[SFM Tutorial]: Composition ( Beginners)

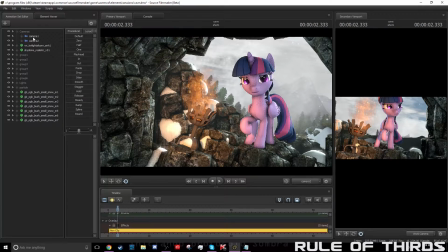(4:08)
So if you turn it off, you can see it looks pretty good. But sometimes you can actually, if you're good at SFM, you can actually break this rule, like I have done here,
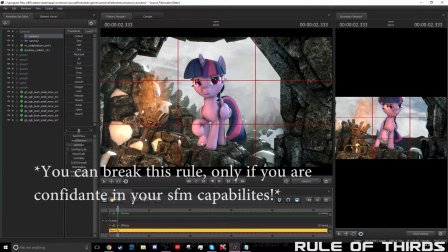(4:18)
because you can see mine's directly in the middle, because I wanted to give it some line of symmetry in the middle, I wanted Twilight to be the main focus of my actual photo, so you can see it is breaking the rule, it's not on either of the intersections,
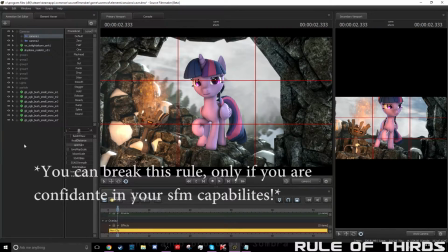(4:36)
but because this comes with time with SFM. Because I suggest you start using the rule of thirds always if you're a beginner or you're not confident with your composition in SFM. I highly suggest that you actually do use this rule constantly.
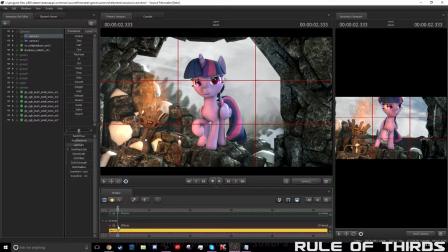(4:54)
But after a couple of weeks of maybe doing this or maybe when you feel it's necessary that you don't need the rule anymore and you can just do it off by sight, that's when you should try to get a little bit more creative with your composition. So my next tip is simplification.
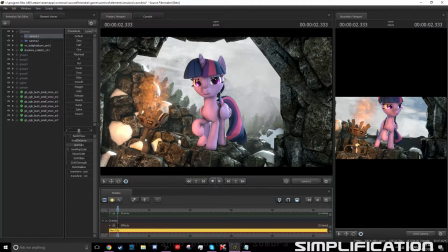(5:14)
So simplification is making everything seem extremely simple. So not trying to make things extremely crazy and whatnot.
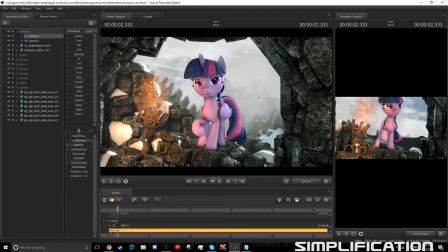(5:28)
Possibly if I wanted to add a dragon in the background, I wouldn't really want that because that's not what really I'm going for I just want the focus to be on Twilight and making her just look like she's like exploring a cave and stuff like that because you can see that the cave
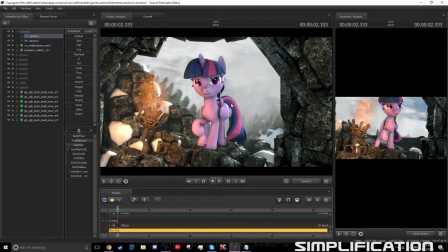(5:43)
snowy cave it's just stormy outside yeah and I want everything just to be simple I don't want everything to be over the top like I don't want to have like a massive battle like in the background because one it would take the focus off Twilight and people would be thinking oh what's the
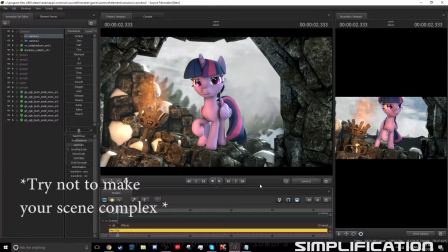(5:56)
context with this I just wanted to make it as simple as possible which is how it always should be with images like this, and you should convey your message extremely easy with your composition. And the way you can also improve your simplification
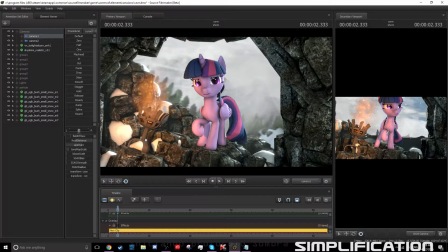(6:13)
is either removing parts of your scene which are necessary and adding things which might be essential. So with these mountains, I could have just had no mountains and just made it really foggy outside, but I wanted to create some sort of depth and real life to this,
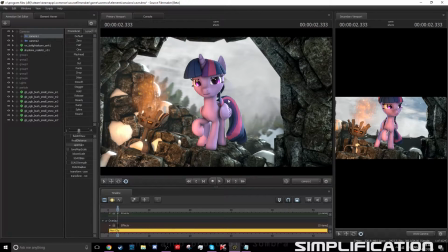(6:30)
So I added mountains in the background and I added no lights to them and just added lights behind them just to create the look of, well, you can see them in the distance but they're not really there. So, with that, you should always be looking to see if there's anything you can remove in scenes and just experiment with them. and maybe add things like,
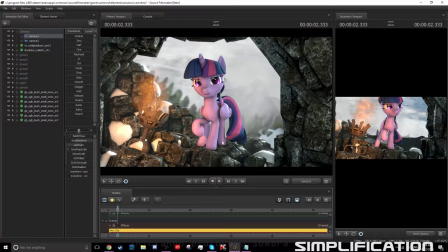(6:49)
you know, things that you might, like, look at examples online and stuff like that of things that could be in your scene, because that's always a good indication of what is somewhat needed. Okay, and another way that you can get rid of clutter,
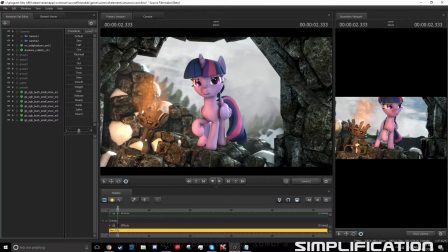(7:06)
as I like to call it, so like when your eyes are, like, moving all the time and not really focused on one direction, is you can always play around with lighting. So, bright lights will always direction your eyes to that very specific point. So, if I find my lights, here they are.
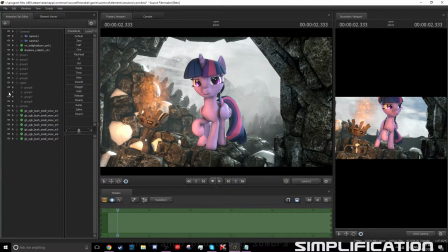(7:23)
Alright, I will... Okay. Okay, you can see this light here, which is coming from, which is meant to be generated by the fire. So, if I was to brighten that up,